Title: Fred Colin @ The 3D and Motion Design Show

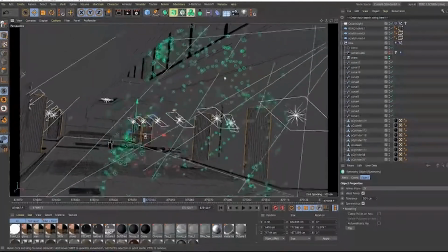(13:50)
The POV one and the next one I've also recreated from scratch to match my storytelling. Here is the quick animation of the bike and the light effect, and sometimes shooting don't fit with your ideas.
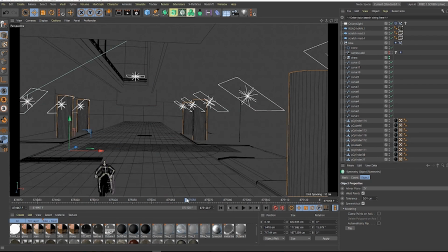(14:08)
The advantage to work with 3D is to have solutions to go over the issue. So even if it's more work than expected, it's sometimes essential to use physical and digital for your project.
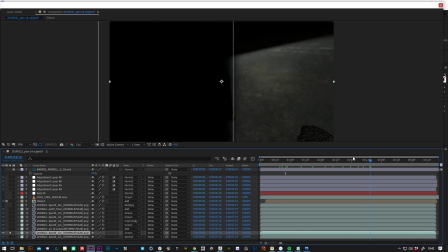(14:31)
Compositing is very important to match to a realistic picture.
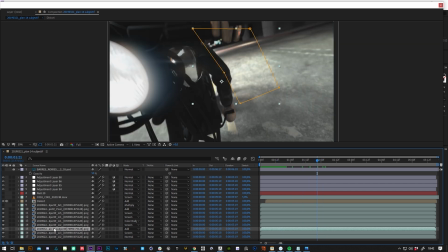(14:37)
Basically, we just want to push it to a more stylized direction to match the other shots.
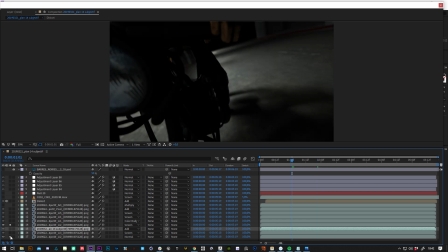(14:45)
And for that, we need to make the render more efficient
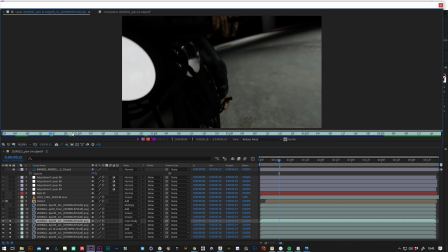(14:49)
using light passes and some effect to achieve a nice frame. For the final grade, I used DaVinci Resolve to match the entire shots.
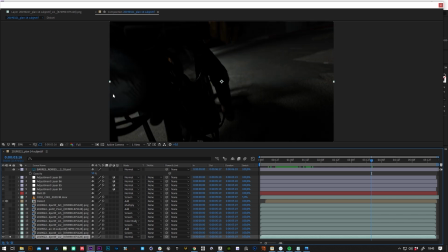(15:02)
So what we need now is to add the light passes together to have some brighter parts that we have to focus on,
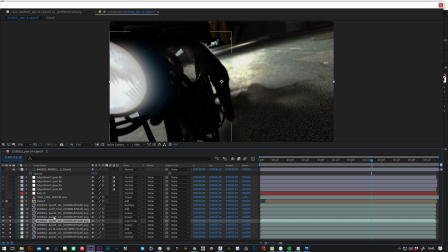(15:11)
such the tank and the hero part.
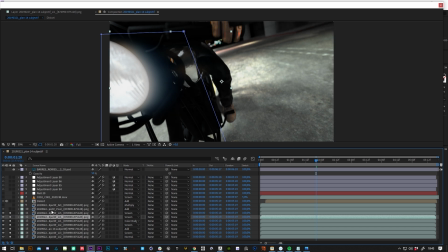(15:15)
The background should feel more secondary to get the right direction for our eyes.
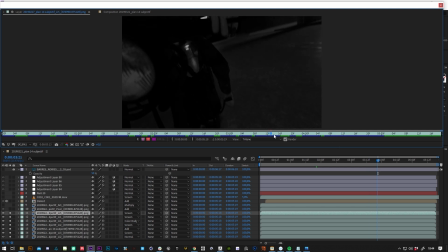(15:23)
So for that we need to bring more lightness in the foreground.
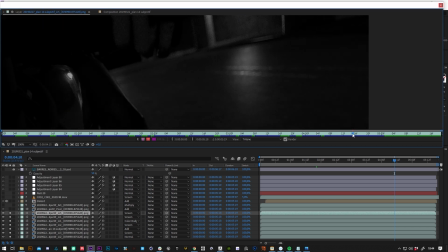(15:29)
As you can see, I did not use all the passes of the render.
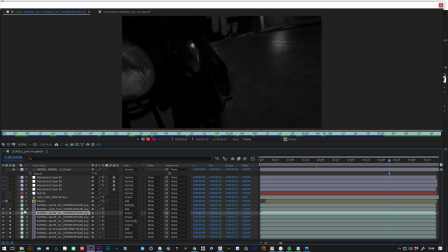(15:34)
Even if it's still very important, sometimes you don't need to.
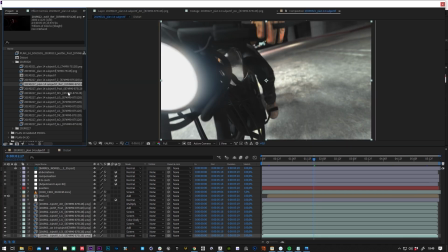(15:39)
The important part is to focus on the global mood first,
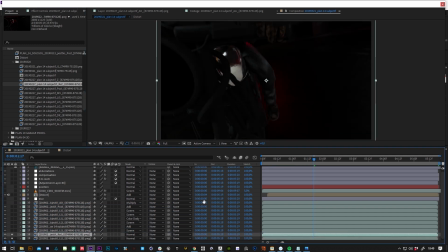(15:44)
and after we can add details and effects. My method is also to render with the depth field on.
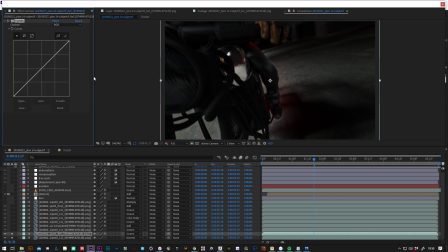(15:55)
I've always seen a better result when it was included. For instance, if you take the reflection pass, we can add the specific detail to make the render cooler,
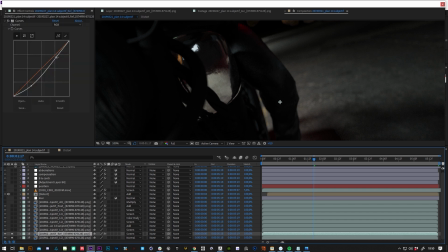(16:09)
using it in screening or adding mode, and you'll see tiny details, bringing more realism on the tank, make some adjustment with curves or level effect to reveal the highlights.
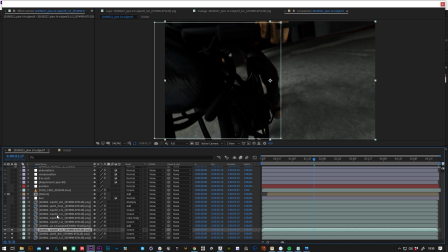(16:24)
For this shot, I did not use the ID passes. Normally I always put them on, but for this shot I used the compositing to push a little bit further the 3D in terms of density.
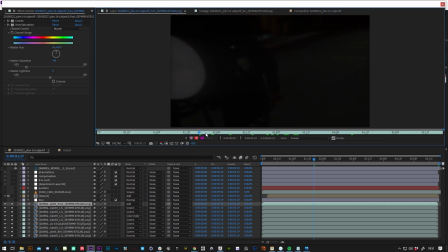(16:41)
The pass will bring you also cool stuff, create cool glows and give very natural light leaks, as you can see. But manage to have this pass in very light opacity to see them, but not too much, not to catch too much attention.
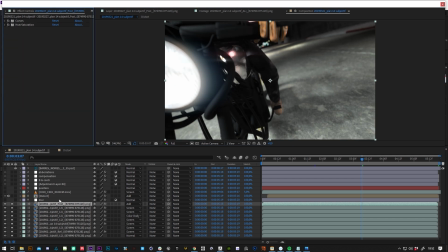(17:01)
And for the end, you can add the details for the lightning distortion and all the
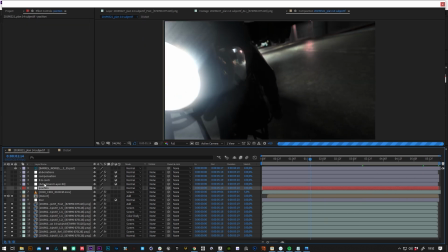(17:09)
effect that brings more intensity for your shot. For the next shot, I wanted to show you a CG versus live action.
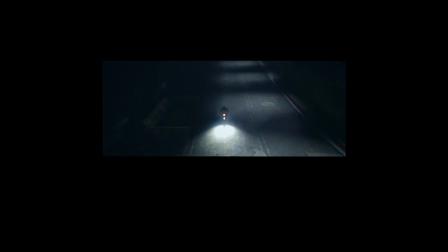(17:22)
How to make the shot working with your idea. I spent almost 5 days thinking about this shot, asking myself how can I make this shot working.
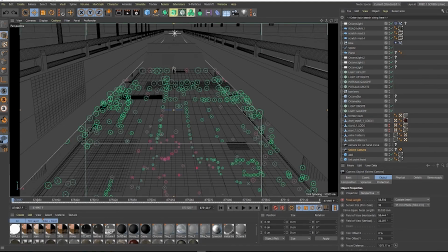(17:35)
So I decided to make several versions of that shot until the last one I've put on the edit. Yeah, I was confused about how to approach this one.
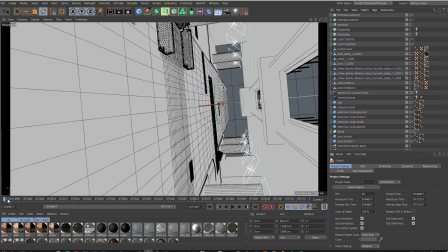(17:48)
So as you can see, I built a set from the shooting and add some assets from Quixel
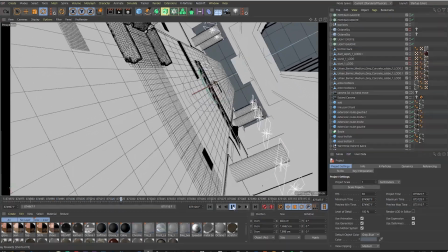(17:56)
to bring more details.